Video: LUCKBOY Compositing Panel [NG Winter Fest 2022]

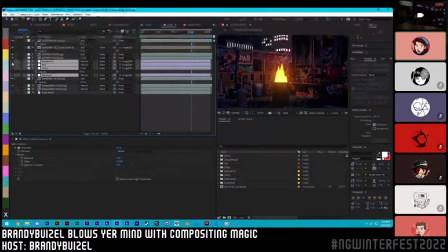4:15 And for example, one of the big things that I wanted to test out here was getting Dom's unique gradient map palettes down. I wanted to try and like replicate that in After Effects so we could use it in motion. And I just did it with like this very simple stack to get the colors and personality that his work employs.
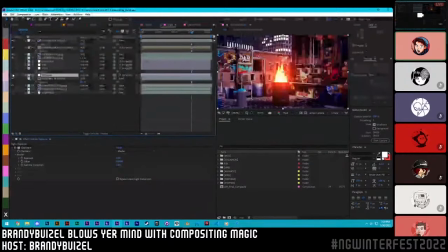4:34 I could go over the specifics of how this works. Like, for example, I'll take the original image here that's rendered.
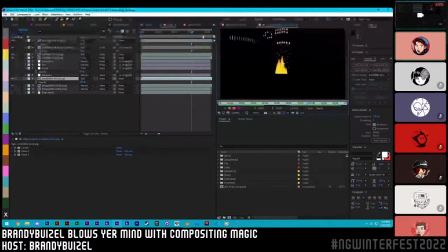4:40 We also render out an individual glow pass in 3D, which is just the things that emit light get rendered entirely by themselves.
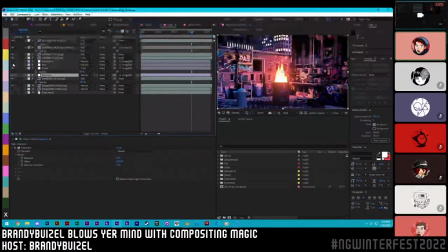4:48 And then I combine that together. I change like the exposure. It's basically, compositing is a lot of playing around and pushing buttons to see what works. It's a lot of playing around and not knowing what you're doing, if I'm being honest.
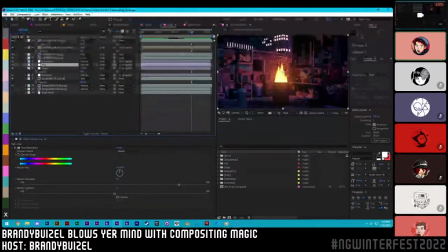5:01 But as you go on and keep doing stuff and not know what you're doing, you tend to learn tiny little tricks that build up over time. And that's what all my work has been, because I've been using After Effects for 12 years. So I'd like to think I'm an expert in it at this point.
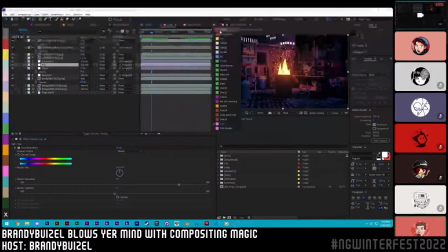5:19 Hey, Bull, we got any questions? We do. Just general so far. I know I haven't gone over anything specific.
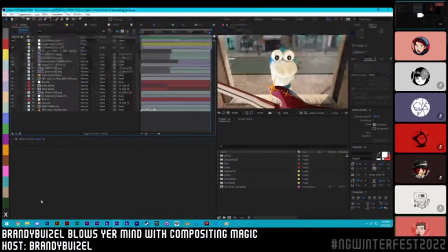5:24 So All Puppy asks, did you and Dom get different panels to game the system and have twice as much talk about LUCKYBOY?
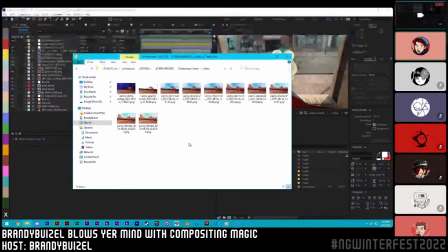5:31 No, actually, initially, we both applied to panels without knowing that the other person was going to do a panel. And his panel wasn't going to be about LUCKYBOY, and mine was. And then I titled mine without LUCKYBOY, but he titled his with, and it confused everybody. But excellent question.
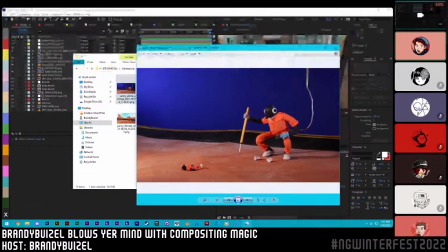5:52 Here's a little compositing bit that I did from this animation I did of my character Yanni.
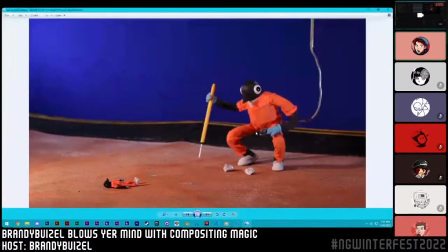5:58 It's a stop-mo animation. It's something that it has a lot to do with LUCKYBOY because it's using real-life elements combined with digital CG elements, or even just photos that are tracked in with the camera. Like the first thing that we'll do usually when we're working on something is like we'll take out the screen in the background, which is super easy.
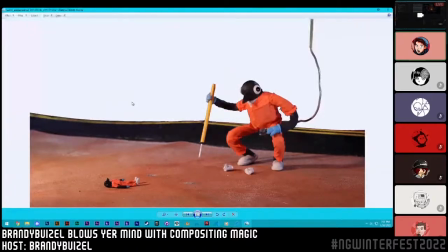6:14 You all know how to key a green screen because you've watched Twitch streamers. It's easy, but you want to be a little bit more specific when you're cleaning up something for a final rendered product instead of like your Overwatch highlights.
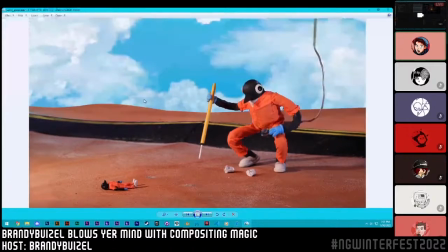6:25 Add in like a background sky, and I added in this like background environment to extend the desert. And I did this by repurposing other pictures I had taken of this set. And then I'll do something like this doesn't look good. This as a shot, you could tell it's fake, and none of this really feels connected, even though they kind of match with the colors.
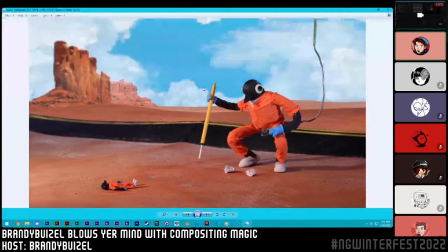6:44 The sky doesn't feel like it belongs. And that's where we start to add like aerial perspective. You see there's this depth here with these mountains, this clearly stolen mountain from whatever photo website. And we add a little bit of like aerial perspective, which is just as things go into the background, air has a certain opacity to it.
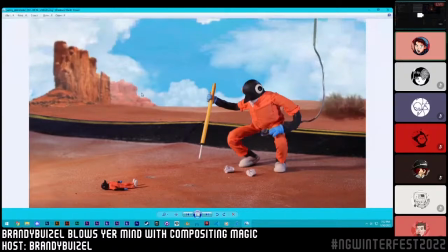7:03 And so it gets a little bit lighter. And then like I'll add depth of field, which is just a little bit of camera work. So that way the things in the background that look like shit are a little bit blurred. So that way you can't tell that it looks as bad as it does.
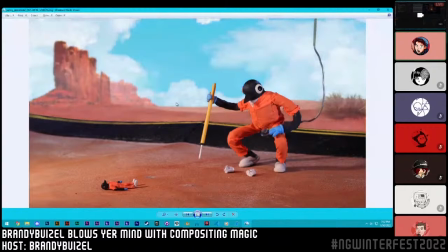7:16 And then comes color matching and color grading.
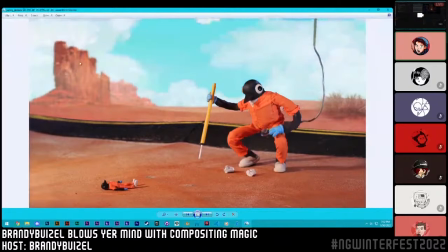7:19 And so at this step, we're trying to make sure that these scenes over here and the colors of these rocks really blend with the stuff in the foreground.
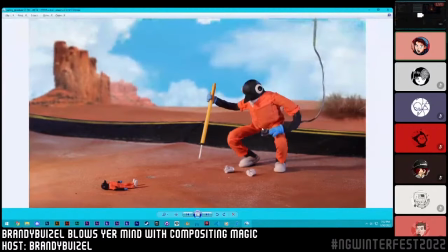7:26 And it's a quick little step, but it's an important one of changing the subtleties.
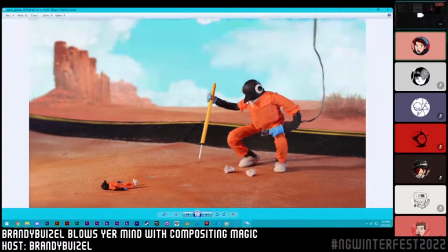7:30 You want to transform them all so they meet with your base image, because the image that you have in real life is basically your gospel. It's where you want to hit. And once you get all of your fake details to match the real footage, if you apply any sort of correction on top of all of them together, they'll immediately feel like they belong together.
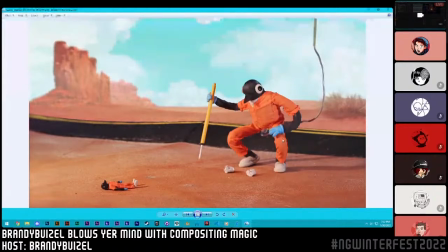7:49 And that's what I do. And now the scene goes a long way from where it started.
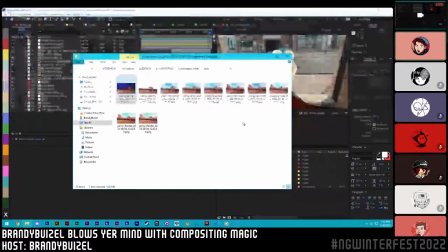7:55 And that's basically what we do with every single shot of LUCKYBOY to a much grander scale.
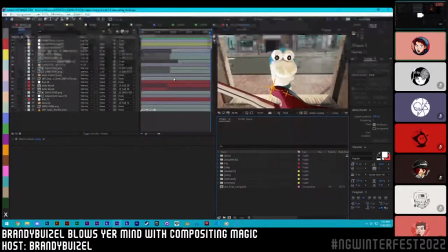8:01 Like, for example, this first shot. This first shot's especially unique because it had to be re-rendered about 3 times over. And it uses this live action sock puppet. So Lucky in the shot is 100% real. We shot individual frames of him moving back in space using one of our softwares called Dragon Frame.
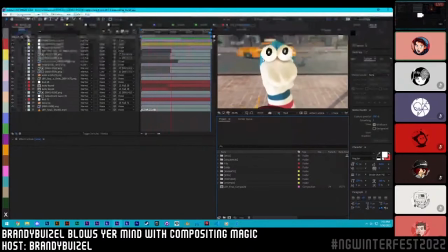8:21 It's the stop motion software that most people use. It's what Leica uses.